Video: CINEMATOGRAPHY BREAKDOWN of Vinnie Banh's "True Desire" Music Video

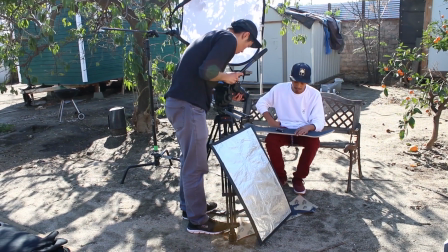[0:00]
What is going on, everybody? This is Scott Takai. In today's video, I'm going to be showing you a little breakdown of a music video that I shot recently for Vinnie Banh of his song True Desire. But before we get into the video, click the card up there so you can view the full video on his channel, and then when you're done, come back to this one and we'll start going over some camera stuff.
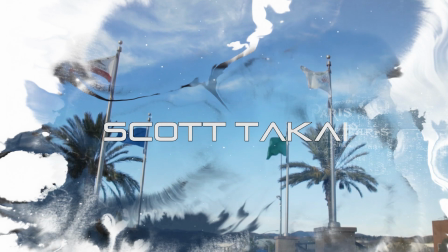So before I get into the video, I just want to say a quick thank you to Vinnie for letting me film this video for him. It was an amazing opportunity and it was super fun to make. Vinnie's story is really interesting to me.
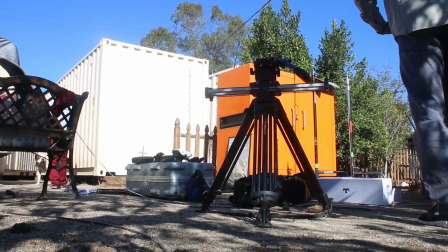[0:33]
He came to LA from Kansas to pursue being a professional skateboarder, and he came here with really nothing but the clothes on his back.
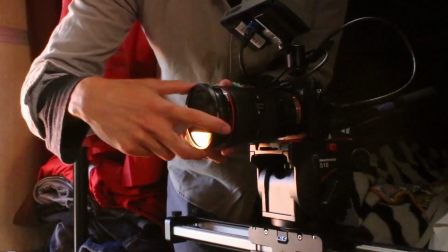[0:40]
He was lucky enough to find somebody who was generous enough to let him stay in his backyard inside of a shed. And throughout those years, he hustled hard enough to where he was able to move out of that shed and buy himself a trailer, which is one of the reasons why we decided to shoot inside of it.
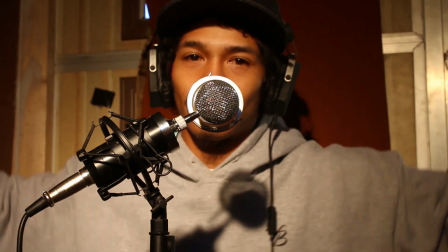[0:53]
So I'm not going to be sitting here talking about him all day, but if you want to find out more about him, his channel is right up there. And again, thank you so much, Vinnie. Like, I had a lot of fun making this. Okay, so the first setup that we're going to be going over is the setup of him rapping in front of his microphone.
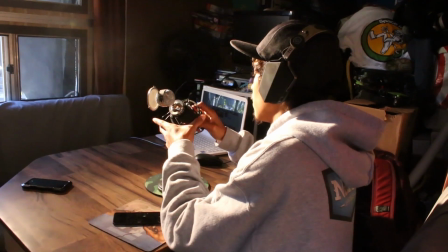[1:07]
As far as lighting for this setup, there's a window directly in front of his face where I set up a light on the outside of it.
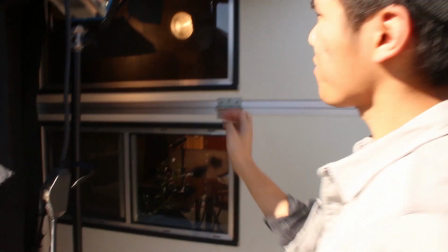[1:12]
And since we were shooting this in the morning, there was some sun coming through that window, which I didn't want because I wanted to darken the room as much as possible so I can get a nice contrasty look.
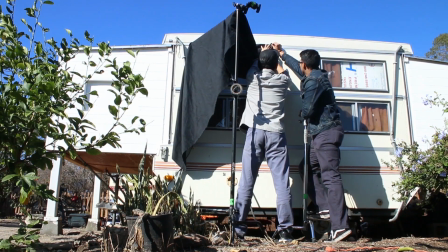[1:21]
So what I did to block out the sun is I got a big sheet of duvetine and put it on top of a C-stand.
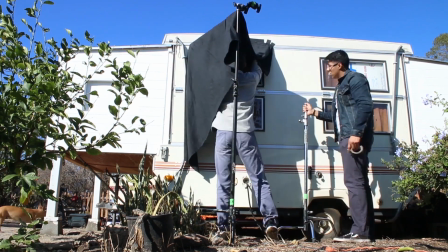[1:27]
Duvetine is a black cloth that's used to block out unwanted light.
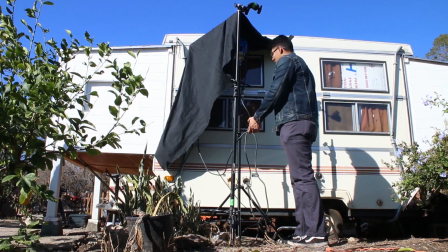[1:30]
So what I did is I put the duvetine on a C-stand and raised it up to where it was blocking out all the sun that was hitting the window. And to cover up the rest of the window, I used some gaff tape and I gaffed the duvetine to the trailer that we were shooting inside of to create this nice little box that blocks out all the sunlight.
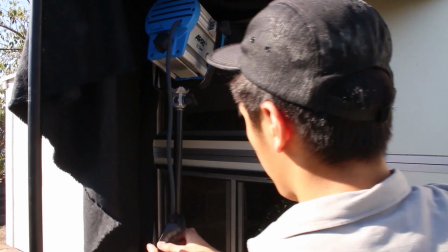[1:45]
So once the duvetine was set up and was blocking out all the light that I didn't want, I put a RE650 tungsten light underneath it and shined it into the trailer where he was performing. And I didn't put any sort of diffusion onto it because I wanted the light to be as harsh as possible so that I can make it as contrasty as possible. And when you don't put any diffusion filters on the light to soften it up, the light that's coming out of the light source is going to be a lot more strong and a lot more harsh,
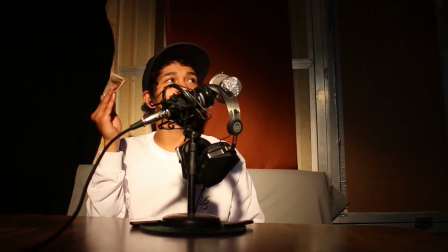[2:08]
which will result in giving you harder shadows.
You better put some sound effects. Like what?
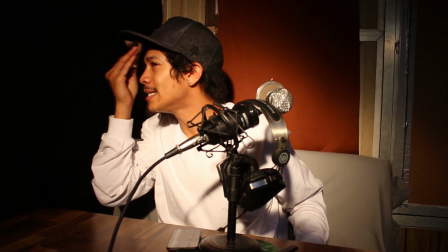[2:14] Of you like this, it? Like boing, boing, boing, boing, boing, boing, boing, or ting ting ting ting ting ting ting ting, you know, or the little drip drips, you know.
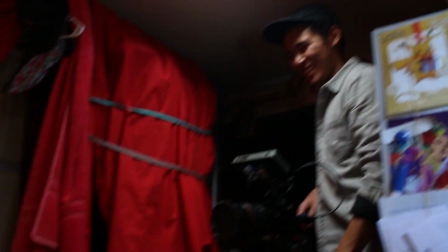[2:23] Yeah. Double tap. When we don't have a makeup artist, use paper towels.
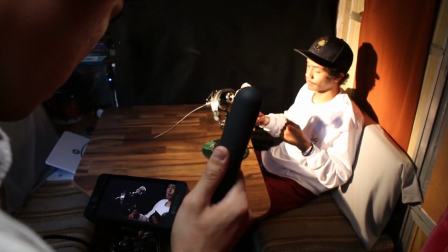[2:31] And action.
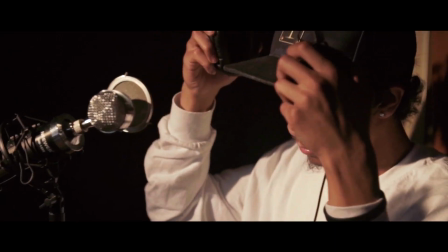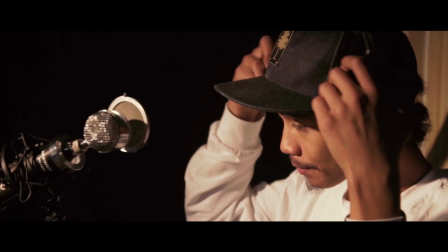[2:38] Put it back as if you ended the song. Getting told I was never enough.
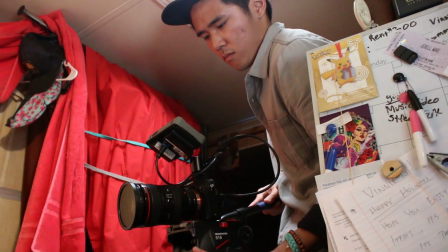[2:44] Hard on cold, not one nigga I'll trust. Mind on goals, trying to build from the ground up.
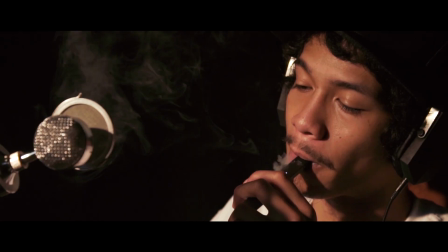[2:50] Taking it slow because I never had too much. Painting a pretty picture proving.
So the next shot that I'm going to be going over is the performance shots that we did over at Lake Balboa.
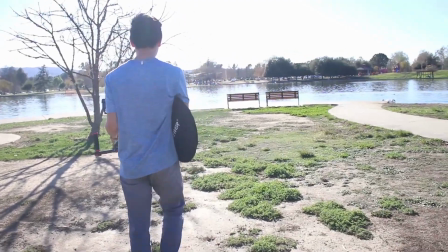[2:59]
I actually found this location at a previous wedding that I shot, and since it wasn't that far from his house, I decided to take him there.
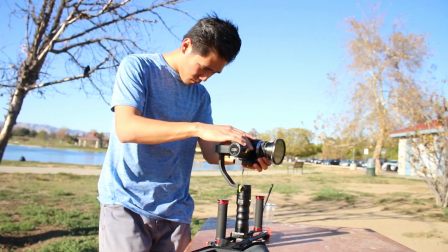[3:05]
I shot this setup with the Sony a6300 on my DS1 Beholder gimbal, and as far as the lighting setup here,
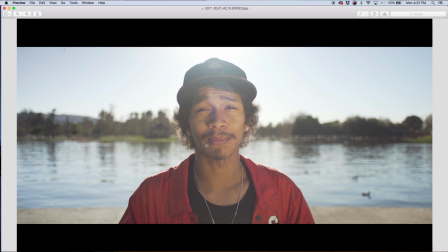[3:11]
we're using the sun to backlight Vinnie, which gives this little glowing effect here on his hair and here on his shoulders.
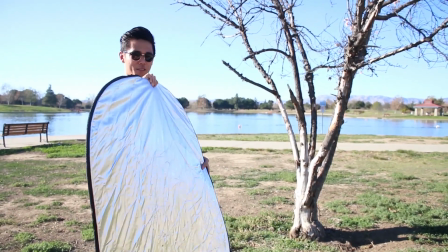[3:17]
And to light his face, I'm using a newer 5-in-1 reflector to reflect the light from the sun back onto his face. And the reason why I'm using a reflector in this shooting scenario is because I'm shooting directly into the sun and I didn't want to blow out the sky. I wanted to expose for it. When you expose for the sky, it results in other things that are in front of the camera to show up as underexposed, just like a silhouette.
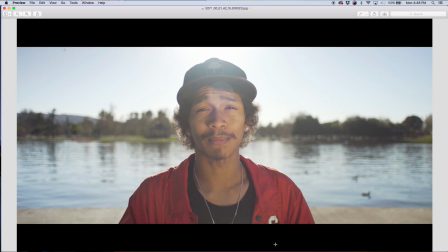[3:38]
So using a reflector and reflecting sunlight onto your subject's face will create strong enough light to properly expose your subject in the camera.
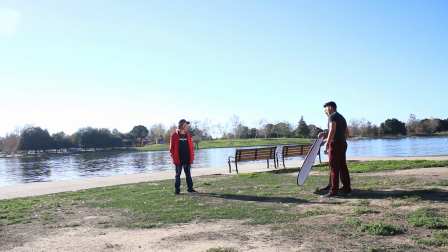[3:45]
And then I also used the orange side of the reflector. No particular reason, I just wanted to warm up his skin and I never really used it before, so I thought, why not? And with these gimbal shots, since I was moving back and forth with him a lot, I decided to shoot it at a higher shutter speed so that the movements can be a lot more sharp.